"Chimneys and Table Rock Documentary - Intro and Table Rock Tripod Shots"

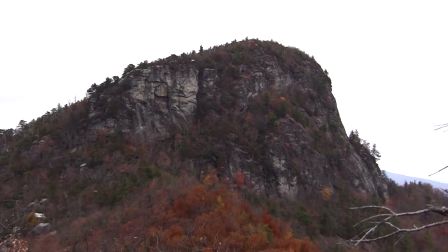4:13 This was probably about 7:30 or 7:45. So you're getting just very early morning sun.
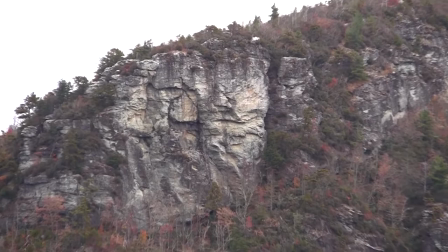4:17 It was very overcast.
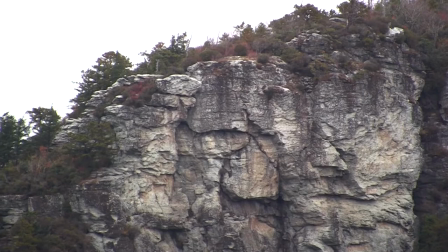4:18 And I wanted to zoom in on these outcroppings here, maybe even for just people that really like geology, and maybe they'd like to study this.
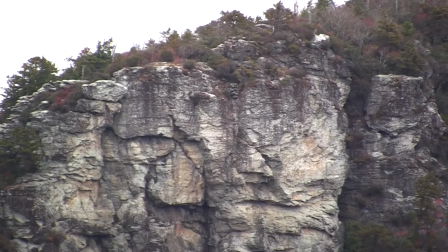4:27 I was thinking maybe by taking this fluid head tripod and a very nice high def camcorder up there, that I could get some stuff that might actually be good for even science.
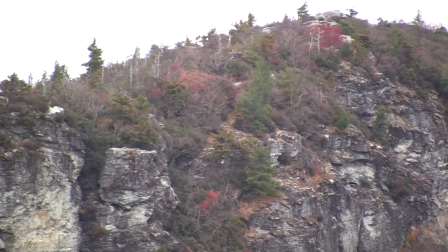4:35 If people wanted to study Table Rock. Table Rock to me is just awesome.
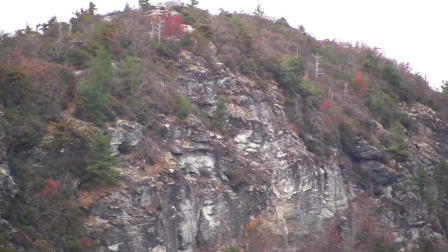4:40 I grew up sort of in the shadow of it. When you live in Mitchell County, Spruce Pine, Little Switzerland, almost every day you're seeing Table Rock from some angle.
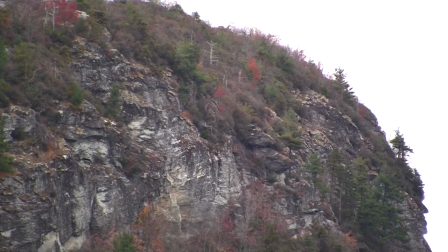4:47 And it's amazing how many people from Mitchell County never actually go over there and see it or climb it.
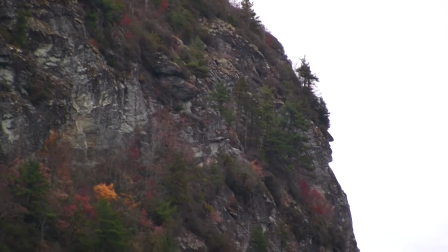4:53 So I've probably climbed Table Rock about 4 or 5 times now. And when you come up on the back side.
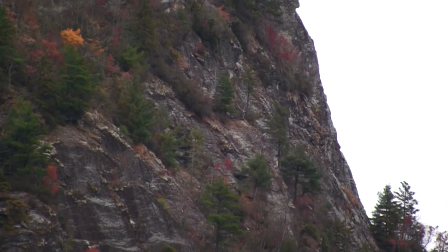4:59 This is the formation over on the right over here. It looks like a man's face. You see that, the nose and all?
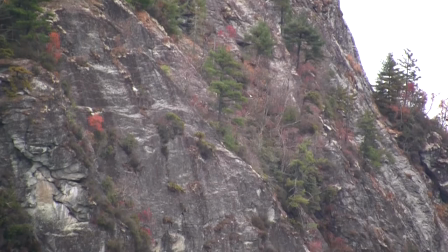5:04 I'll zoom in more on that in just a minute. But you, when you grew up in Mitchell County, you see it all the time.
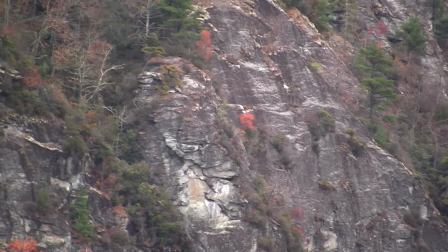5:09 Very few people do get up there. But when you come up the back side of Table Rock on the trail, it's about a 1 mile trail from the parking lot.
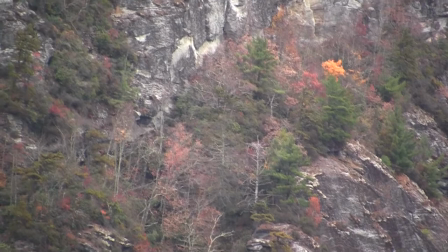5:16 You come up on the other end of this. This is the south end we're looking at straight on.
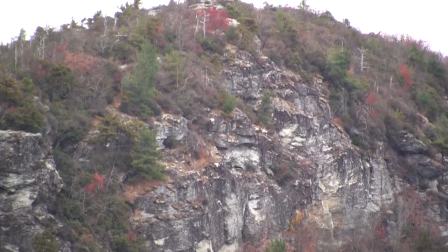5:21 You actually come up on the north end. It's a trail that twists back and forth, lots of little switchbacks on it.
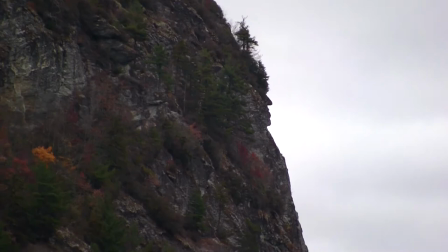5:28 But, and it's a challenging trail. There's that face again. Does that not look like an old man?
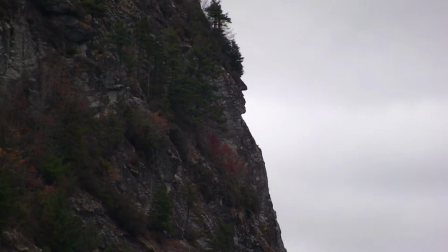5:32 Interesting to me, a nose and a chin. You see that? So maybe that formation has a name.
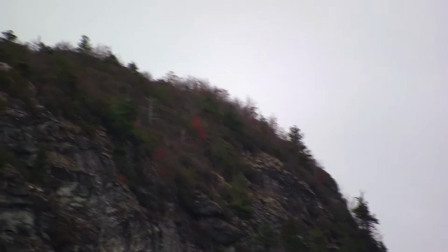5:39 I do not know. And you see here, I'm not doing such a great job with the tripod.
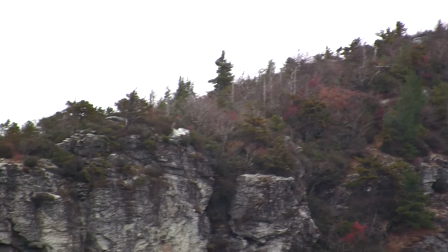5:43 I'm zoomed all the way in, but that's much better than any handheld shot that I've been able to get in the past.
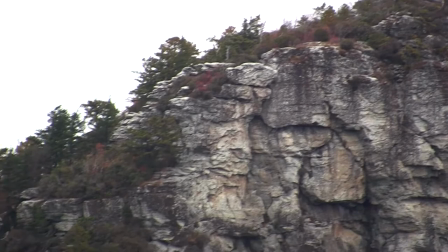5:48 So those of you who like to study geology,
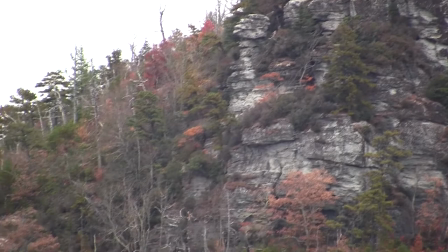5:52 those of you who really want to know how Table Rock is formed and what it really is, and the plants and things up there,
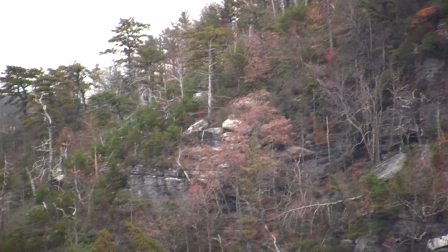5:58 I did these slow panning shots just so you could get a good look at that.
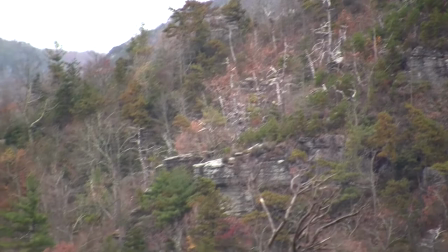6:03 I was also hoping I could see some rock climbers up there.
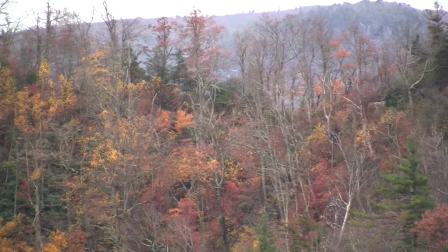6:06 I get plenty of rock climbers later in the Chimneys, so if you can watch some of the later chapters of this, I'm going to stop this after probably the Table Rock section here.
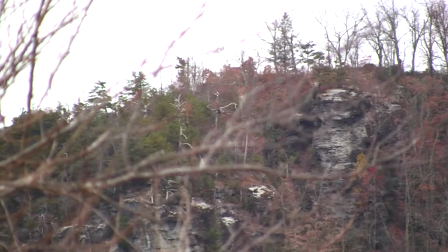6:15 I do go up a little bit later on and see some really great views of rock climbers up on the Chimneys.
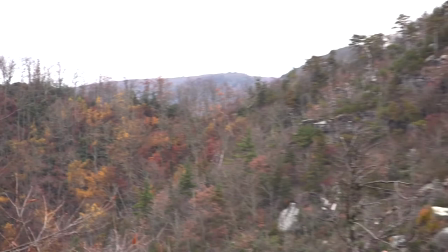6:22 If you've never been to Table Rock, the road up there is really not too bad a road.
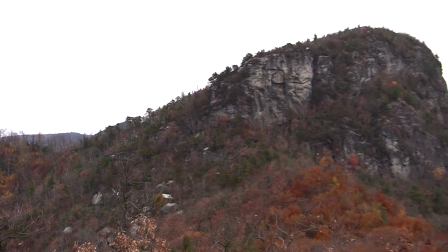6:28 It's long and it's kind of dusty. You're going to drive from Ginger Cake Mountain off of Highway 181 and you're going to go there.
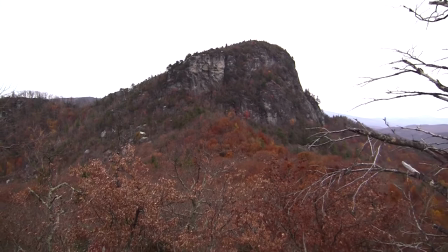6:36 The last probably mile and a quarter of it is paved road.
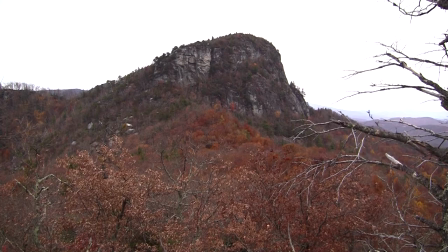6:40 It's one of those places that just kind of, you go there and you're convinced they can build a road anywhere when you figure out they can build a road actually Table Rock.
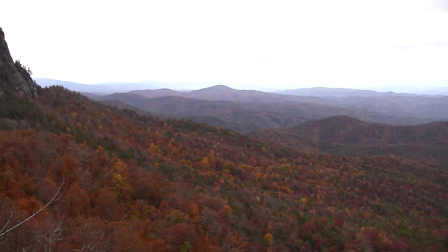6:48 Now here I've switched to the other area. This is the second place, which is probably only 60 or 80 feet past the place I was just shooting.
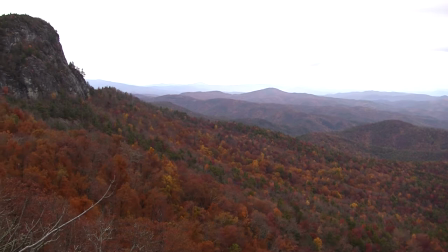6:55 And that's part of the Catawba Valley down below Jonas Ridge and all that.
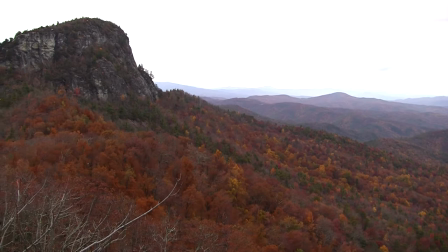6:59 It might be Brown Mountain off in the background. Excuse me. And of course, I'm just panning back over.
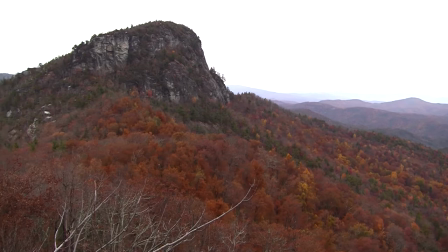7:06 This is actually a lot better view. You can see the beautiful fall foliage and all that.
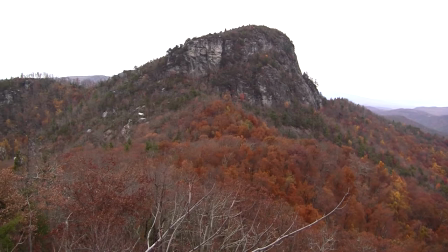7:11 So I zoom in even more closely here in a minute on Table Rock from this area. I think this is preview.
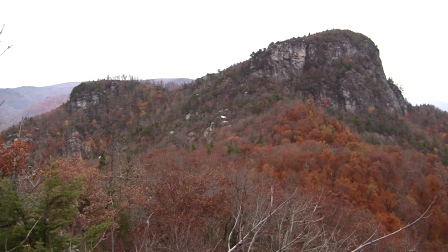7:17 The outcropping over to the left of Table Rock, the one that's in the, you know, the sort of the foreground,
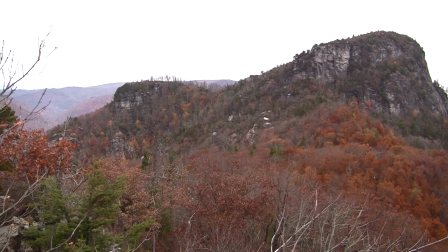7:22 just behind Table Rock, is Little Table Rock, it's called. I never even realized growing up in Mitchell County that there was a Little Table Rock.
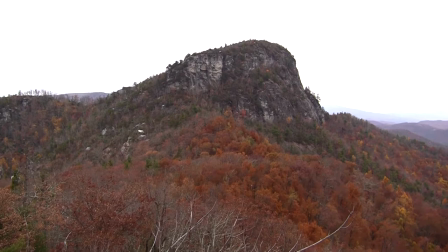7:31 When you're looking at it from Wiseman's View, you know there's a formation there, but you don't really know what it is. I'm adjusting my tripod there. There's a little bit of shake. So now I'll zoom back in.
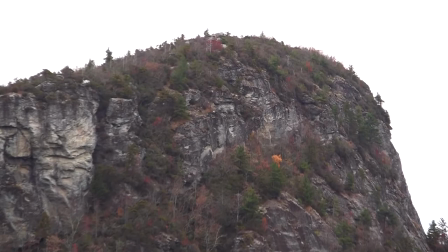7:41 And this Davison Sanford tripod really is very stout, and it allows you some very smooth moves.
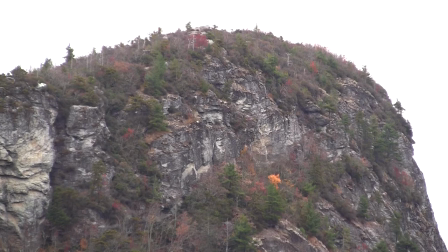7:49 So hopefully, you know, you're enjoying the way that video looks, and it's good and clear shooting with a Canon HFS 200, which I highly recommend. It's sort of a little prosumer camcorder. Probably spent about $800-$900 on it.
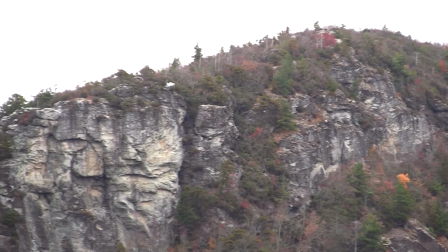8:05 I've got 6 or 7 of them I use to shoot concerts and things. And it does a really great job, a lot of nice clarity and detail there.